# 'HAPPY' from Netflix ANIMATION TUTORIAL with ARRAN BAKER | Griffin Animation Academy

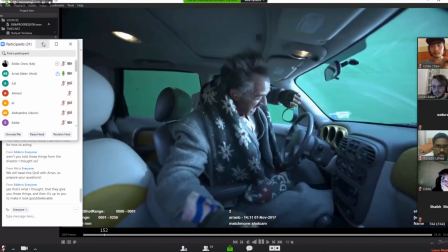2193s
So this was just the plate, essentially.
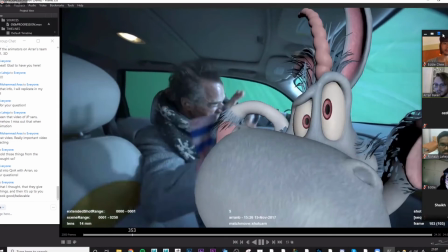2200s
So he always had to be at this moment. I'll just turn this on if you don't need it.
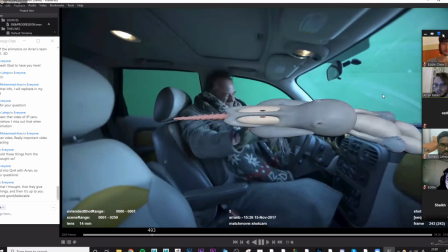2205s
So he always had to start off at that specific moment, and then this is where,
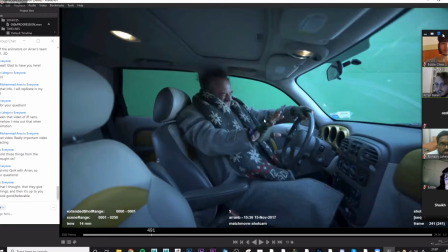2214s
basically, for a moment to explain, the car crashes and it rolls on its side, and the camera is traveling screen right. And there was this idea that Happy should be trying to resist the like pull that's happening from like the force that's happening from the car.
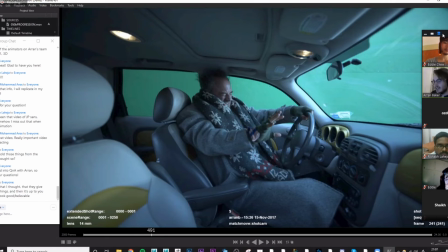2229s
And then as it makes impacts, then Happy crashes into the front mirror and then pings back. And basically the director was questioning what direction Happy should be resisting the force in and whether they should cheat it in certain like directions. So they said maybe he should be going away from the camera.
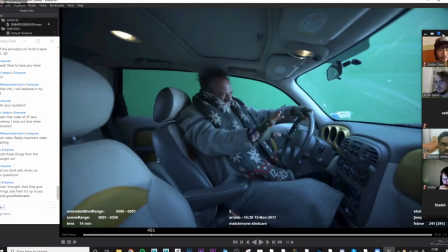2249s
And I said, well, if he's going sideways and the camera's moving screen right, surely he should be going screen... Well, technically, he should be going screen left if it's going the other way. So he should be trying to counter the direction.
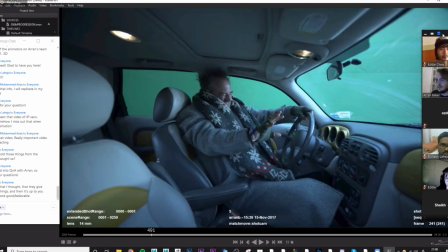2262s
But just for, like, the flow of the shot, it made more sense to make him go screen right.
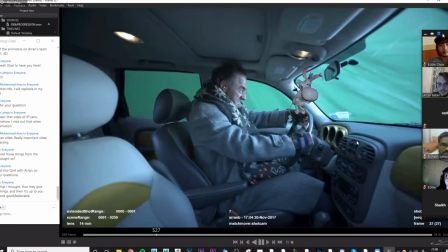2269s
So that's what you'll see in the final result. So this is where he pings forward.
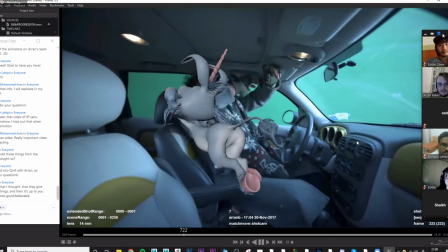2278s
And then this is the director saying maybe he should go screen left. And there was just something about it.
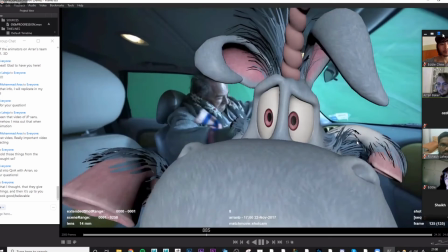2284s
It just felt, I don't know, it just felt more fun to me to make him go slightly more profile.
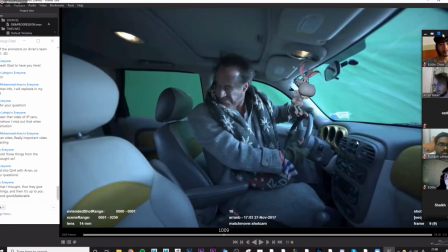2291s
Because we kept on always making him, because the shot's a profile shot. So it made more sense for him to be fully profile.
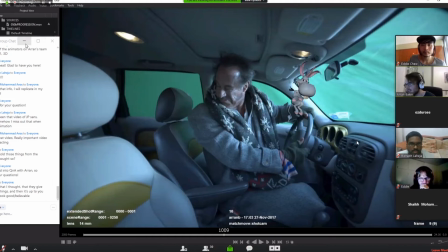2297s
I think that's probably where it felt wrong. Because we were looking at it like, oh, it doesn't look right. Because he gave me drawing, but so he'd draw on it saying, how about this, how about that?
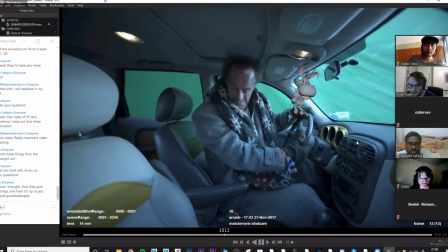2305s
And we ended up, Iketsun ended up being 3/4.
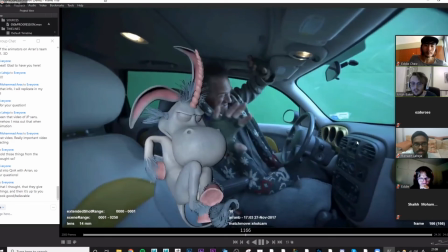2311s
And so this is like a slightly more blocking pass where I came up with my own idea. Where I thought it'd be cool to make him roll under.
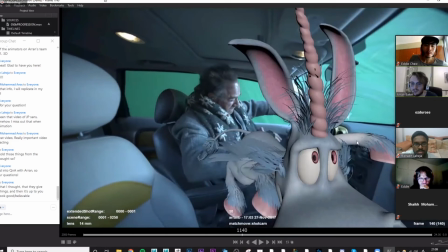2319s
And then that'd be like a cool wipe almost. So he comes down and under.
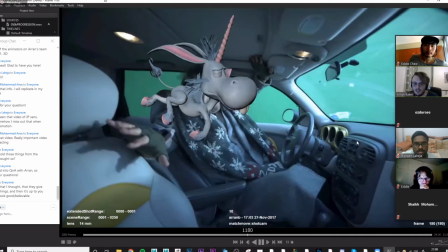2325s
And then he goes from screen left to right and he's more profile.
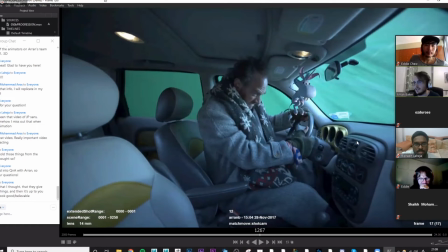2328s
And then that makes more sense when he crashes that he pings against the review mirror.
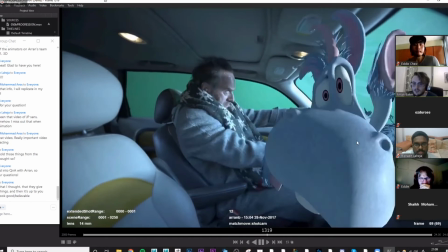2337s
So now this is where I start to add in more in-betweens.
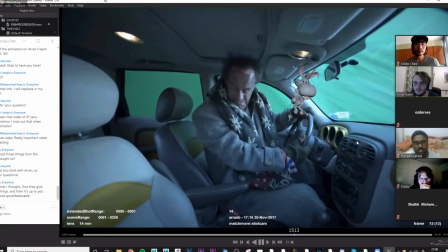2344s
I'm starting to get a bit more timing. Now this is where I think it's animated on 2s.
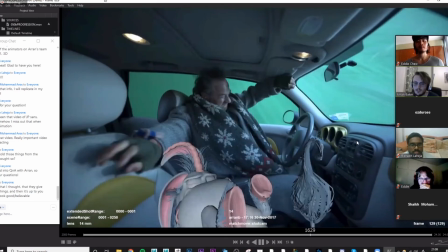2350s
No, not 2s yet. So again, this is probably still some more in-betweens. There you go.
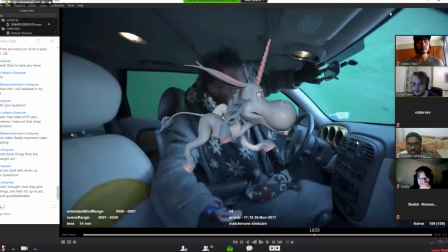2354s
So this is where I started to add a little more scrambling effect in the limbs.
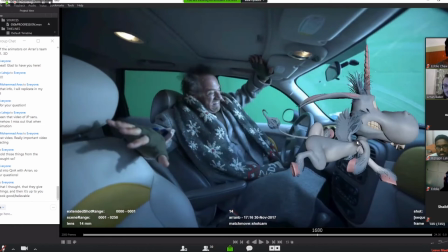2359s
Trying to get a few more in-betweens in there because it's such a fast action. And then he goes into like the Roger Rabbit pose.
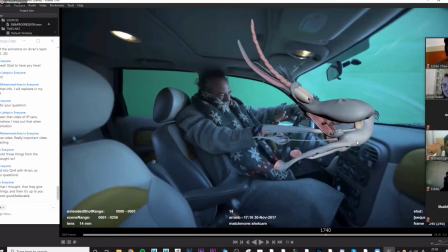2369s
And then sucks against the rearview mirror and then pings back.
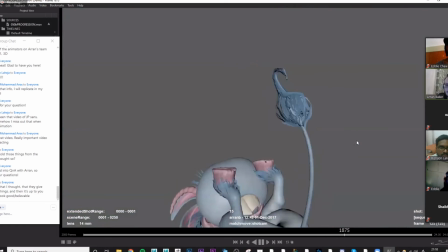2376s
Now this is on 2s, and this is where I drew over it in just our whatever video editing software we had at the time, and I did like a 2D pass of the tail
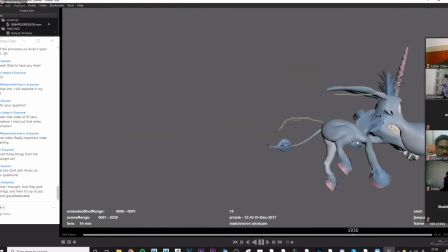2386s
and the ears to try and give it like almost like a wings rippling effect. And then this is on 2s with the tail and the ears passed done.
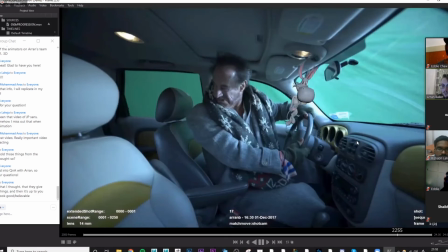2400s
and then this is when I splined and cleaned it up.
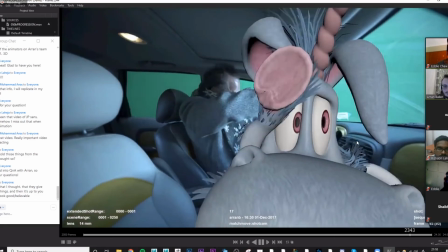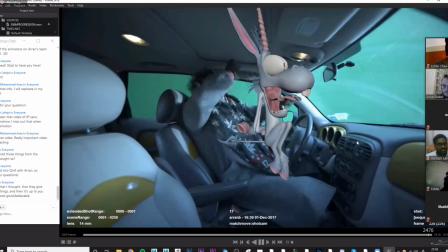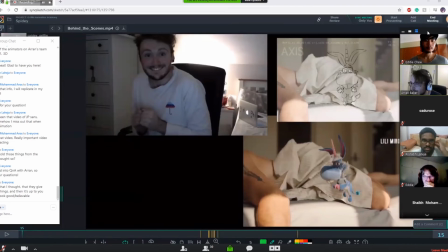2414s
I've got one other quick progression I can show you. This is a slightly faster one, like a shorter one, should I say.
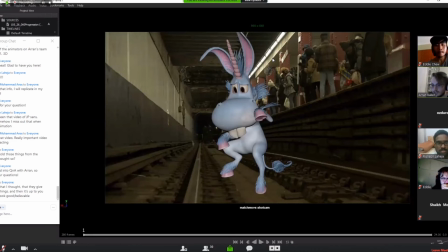2421s
I'll play the sound for this one.
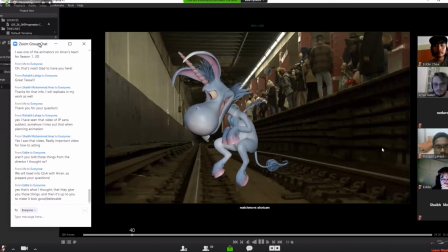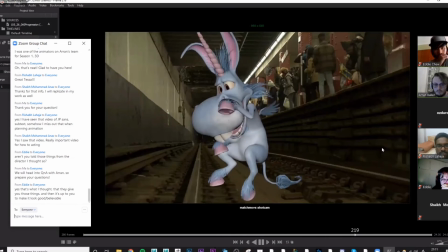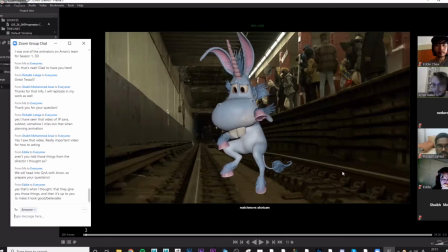2438s
Yeah, so you can see like the blocking pass, the reference, and then polish and clean up.